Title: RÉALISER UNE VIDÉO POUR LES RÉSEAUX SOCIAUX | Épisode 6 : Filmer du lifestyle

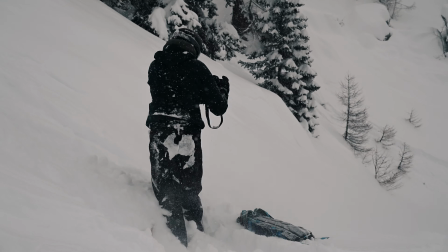8s
La qualité de l'action, c'est ce qui fait la vidéo, mais ça ne suffit pas toujours à créer une ambiance. Ajouter des séquences de vie peut enrichir un montage.
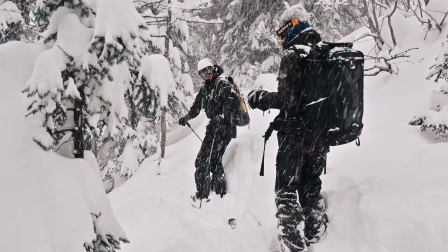18s
Je pourrais continuer à tourner en 4K 120 puisque même à cette cadence j'ai du son, qui peut être bien utile pour ce type de séquence.
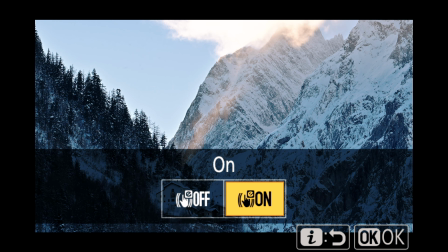26s
Mais je n'ai pas besoin de gros ralentis et je souhaite profiter de la stabilisation du boîtier, donc je passe en 4K 60.
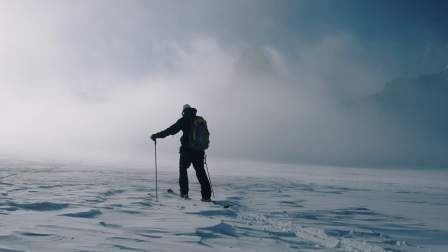33s
Elle est très efficace et me permet de tourner à main levée même en déplacement. Et avec 60 images par seconde, je peux toujours ralentir les plans deux fois, ce qui a tendance à magnifier les personnages.
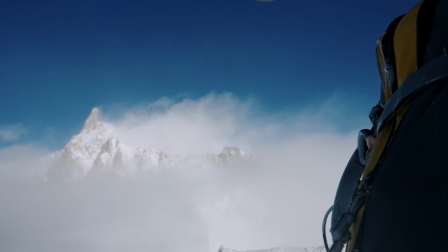45s
J'aime bien limiter les accessoires, et ces boîtiers le permettent car ils ont déjà tout en eux. Le micro interne me suffit pour la plupart des situations.
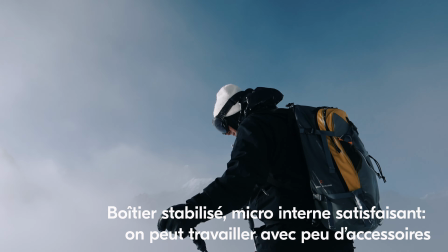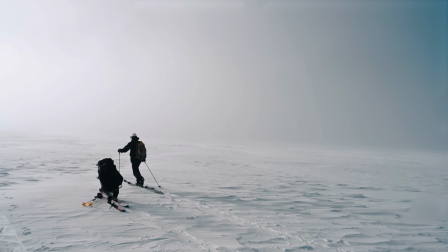58s
Le son enregistré n'est pas toujours très exploitable,
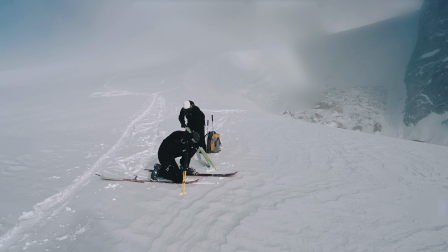65s
donc il ne faut pas hésiter à en capter en plus pour créer l'ambiance sonore.
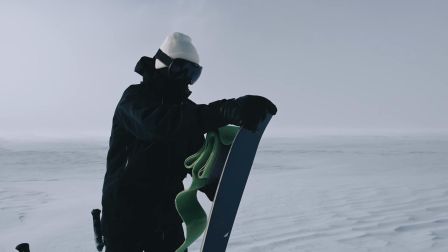71s
Un plan séquence unique est très vite lassant à regarder, alors j'essaie de toujours multiplier les angles et les valeurs pour créer du dynamisme au montage.
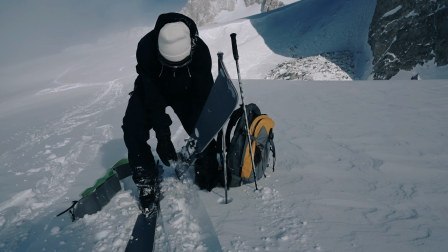78s
Je reste du même côté du personnage pour que le spectateur puisse se représenter l'espace, c'est la règle des 180 degrés.
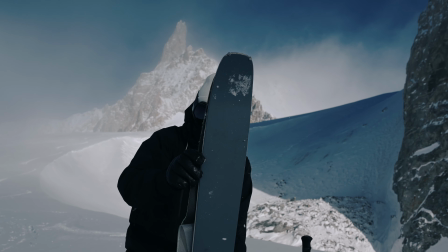86s
Je ne m'interdis pas de recadrer pendant que je tourne, mais je sais qu'au montage je ne garderai pas les moments de calage.
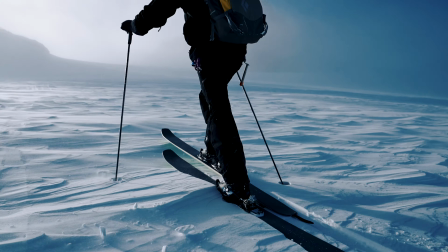93s
Pour varier les angles, je peux m'aider en cadrant à l'écran, mais avec les hybrides on peut aussi utiliser le viseur pour la vidéo, et le plus souvent c'est ce que je préfère.
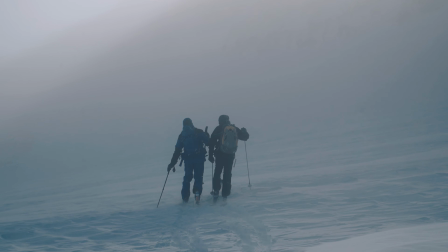104s
Pendant la prise de vue, il faut penser au montage à venir et en montage se souvenir des contraintes de la prise de vue.
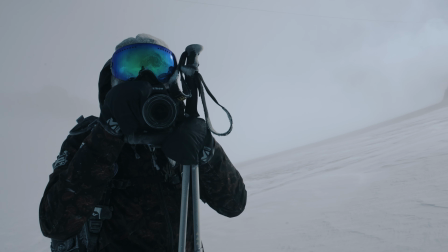109s
Pratiquer les deux aide à mieux cerner les besoins, c'est vraiment complémentaire.